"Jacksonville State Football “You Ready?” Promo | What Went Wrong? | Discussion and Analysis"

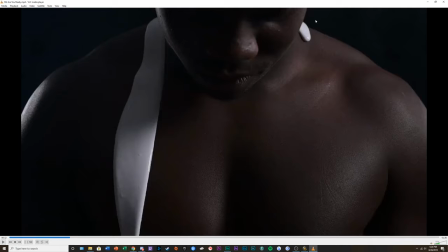999s
He's covered in it. And it's not even on the correct side that we saw. So right there, it's just immensely, it's jarring. It's incredibly jarring. This is very, very jarring and jagged editing. And we're only 12 seconds in.
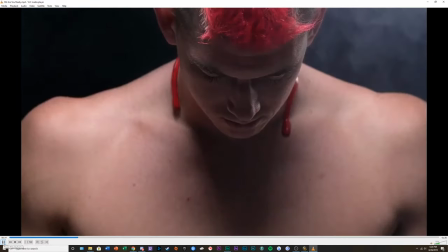1015s
Let's move a little bit forward here. Still really fast cuts, same thing.
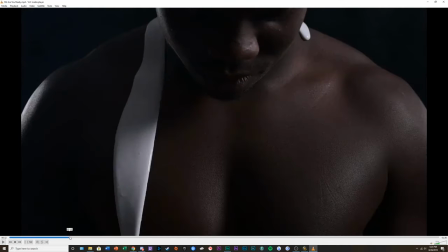1022s
You have too much domination of the frame. You're trying to cut very quick, like it's an upbeat pop, rap, or electronic song, but you're doing it to a men's choir, and it just doesn't work.
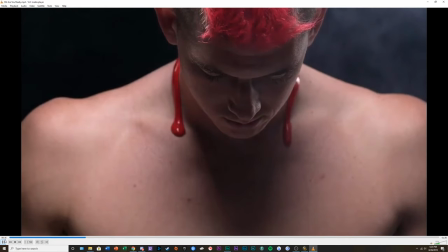1037s
So let's keep on moving here.
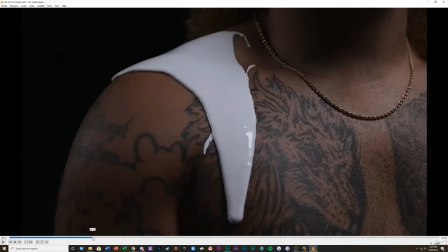1041s
These shots, honestly, I really don't have a problem with these. These are just different profile shots. They're very blatantly stated as like, oh, we're just kind of moving around the body.
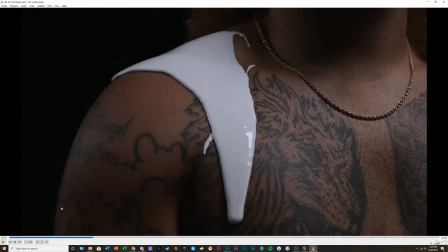1058s
Your typical artsy paint shots.
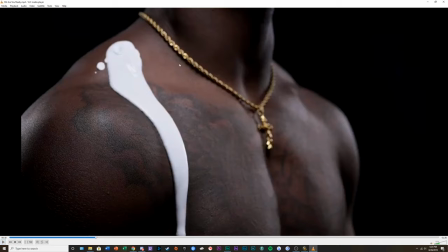1065s
Nothing much to say about that, honestly. This shot, I think, honestly, is decently composed. The only issue that I have is that you do have a lot of dead space around the right side of the frame, and you can see that his shoulder is getting cut off.
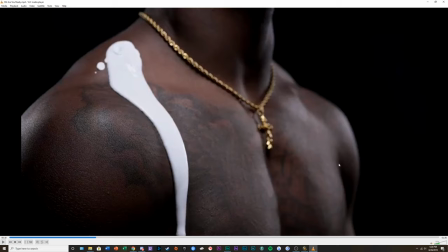1086s
You probably could have shifted him towards frame right a little bit more, because you do have your focal points aren't going to be around the top of the shoulder or the neckline. They're going to be right around here, right where like the shoulder meets the chest.
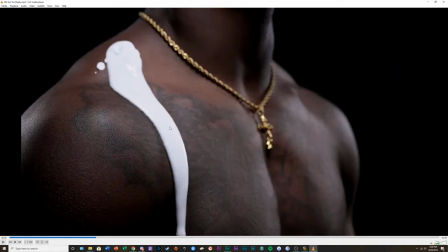1106s
But also just where the lighting is, your eyes almost kind of gravitate towards his center piece. His cross necklace. So he could have been shifted over a little bit more.
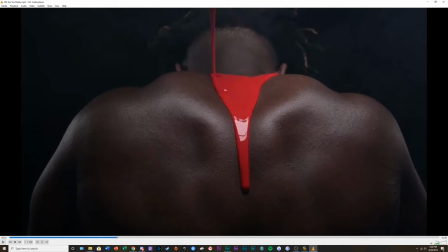1127s
Honestly, I think this shot's cool. I don't really have a complaint about this shot. No, I lied. I do. You can explicitly see the LED light
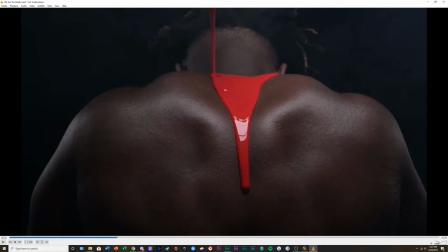1144s
right in the center of the shot on the paint. The paint is kind of betraying the shot here. The shot itself, I think, is pretty well composed.
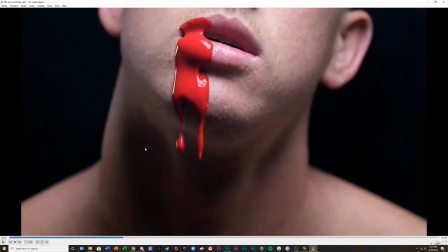1164s
But the paint itself is being the betrayer. This one, alright, okay, this is where we have a lot of problems. I understand the direction I get. This is my interpretation moving forward from starting up until 24 seconds in.
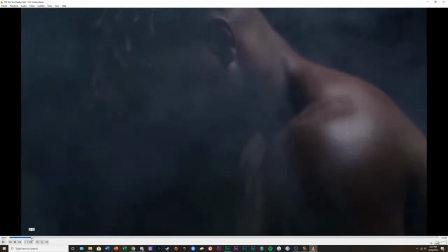1182s
Was you have the paint dripping down their school colors, and they're almost mimicking
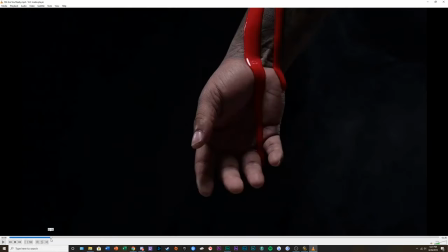1189s
this is why interpretation, keep in mind, they're mimicking the colors of like the uniform, right? You have the red and the white stripes going down the arm.
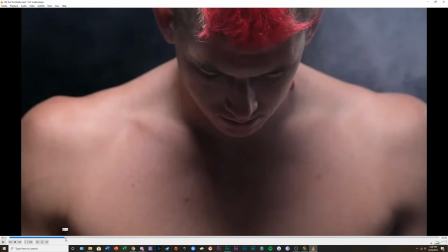1201s
You have majority of the red on the uniforms coming down the main chest of this gentleman right here.
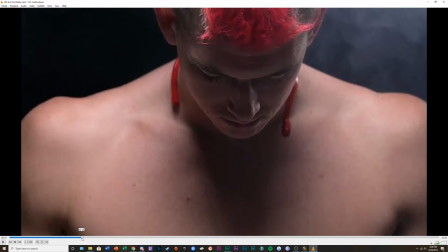1208s
Then on kind of on the sides, you have like the white stripes. Same with on the sides as well, the shoulders.
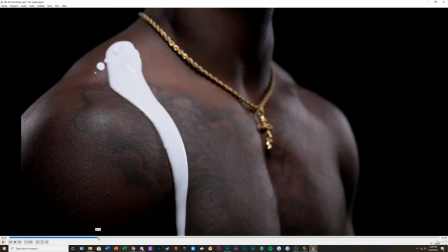1215s
I don't have the football uniforms like down by memory.
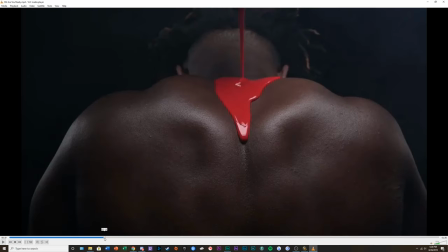1221s
And then same with the majority of the red coming down the back. It seems like they're pouring the school colors, the uniform, onto the athletes. That makes sense.
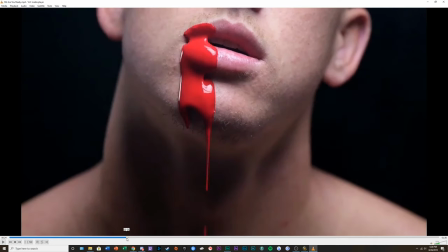1233s
Then we cut to 24 seconds, and this is just an explicitly sexual shot. Like, this is...
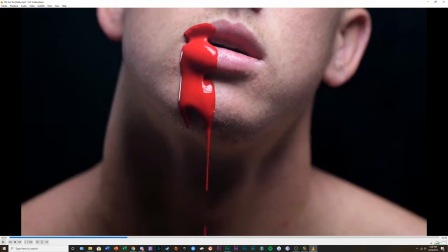1249s
I don't think there is any way that you could not, in some instance, show this as sexual. By the candid nature tilt of his face is being tilted in,
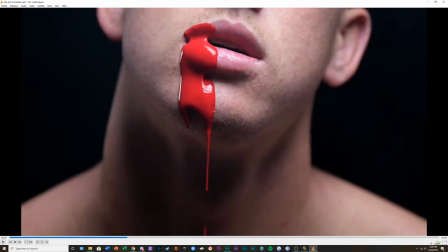1266s
you have kind of like the sly opening of the mouth. It starts on the side of his cheek, of his lip, sorry, and is running down, and then it's just dripping off of his chin.
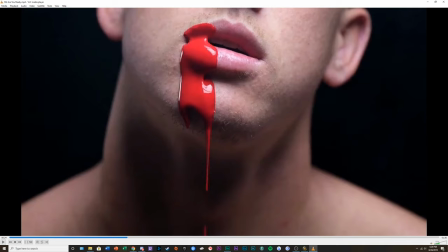1283s
What makes me angry is that the shot is okay, but contextually, it does not work at all. Like, at all.
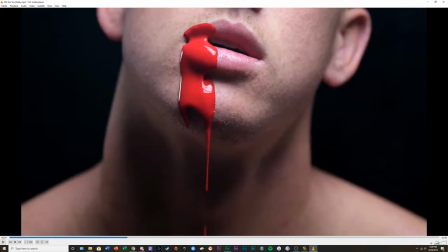It makes no sense with the current theme that they're going into, and this doesn't scream, I'm pouring paint, the uniform, onto me.
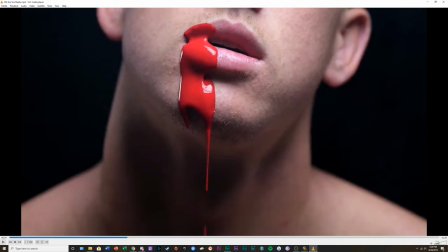1315s
I'm engulfing myself in the school colors. It's just straight up sexual. I'm sorry. It is. This shot is like straight out of like a Victoria's Secret commercial,
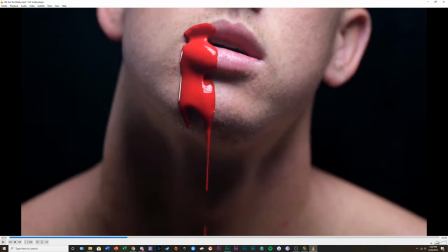1333s
or like those very strangely seductive chocolate commercials, or lipstick.
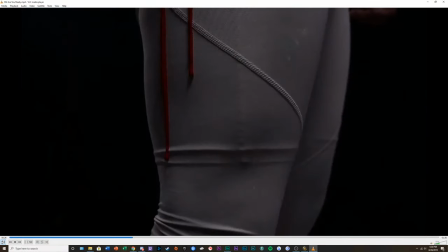1341s
This is just a sexual shot. This shot's fine. If your main focal point is the paint running down, it's a bit out of focus. It could have been lit better. I really do hope
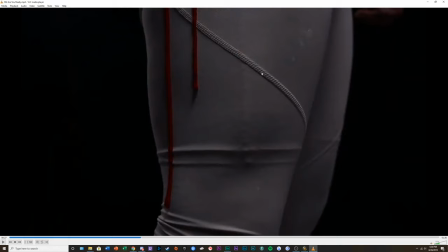1361s
the paint stains came out of the compression shorts or pants when he got done with the shot.
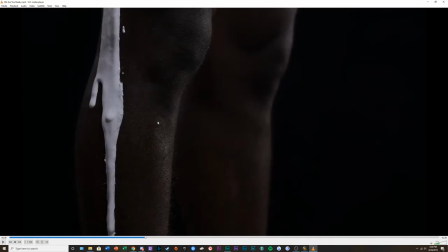1370s
This one is fine. This is also a you see, I don't know if you see shots like this a lot as well in other athletic commercials, but if you're having shots like these where the whole point is
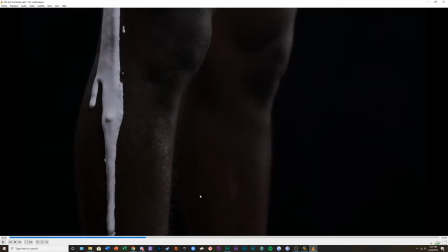1390s
to run something down the body, the face, that part that you're running the paint down on has to be smooth.
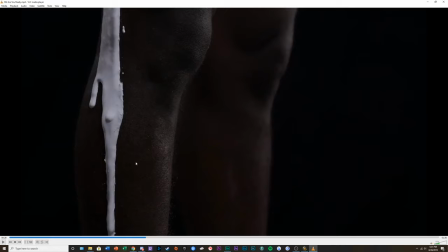1404s
Like, if this was a good shot that they were trying to go for, the gentleman, more than likely, in a professional setting, would have shaved his legs so that there was no obstruction of the paint running down.
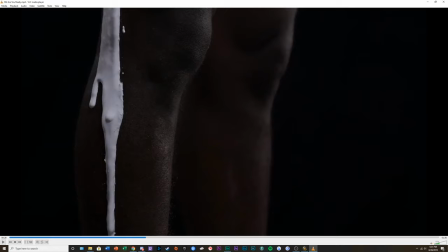1420s
There was no weird forms or globs that could come up. There was nothing, no hairs or anything that were popping out of the paint. You can tell because of like the weird bumps and bubbles around the top right here.
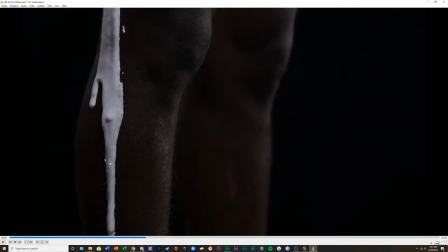1436s
You can see it kind of forming around this area right here where my mouse is. You can see it poking out down by the trail towards the bottom. If you're gonna try to perform a shot like that, your leg has to be shaved.
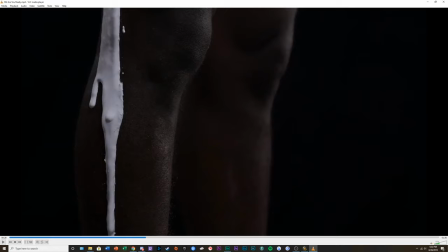1451s
Same with like the shoulders, the chest, especially around the face, if that's the kind of look you're going for. If you're trying to get this smooth running look and feel for it, it has to be smooth. The surface does.
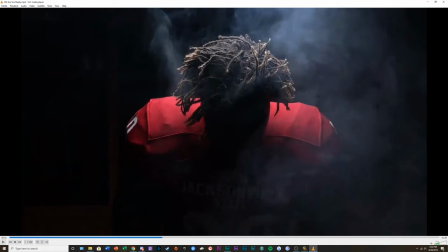1471s
This is where the tone of the video initially starts to change, and my perceptions of everything were completely thrown out of the window. Because for the first 30 seconds, you have this very ominous, very weird
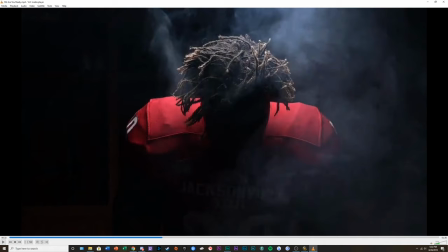1490s
religious and, dare I say, cult-like imagery. Very provocative, sexual in a way.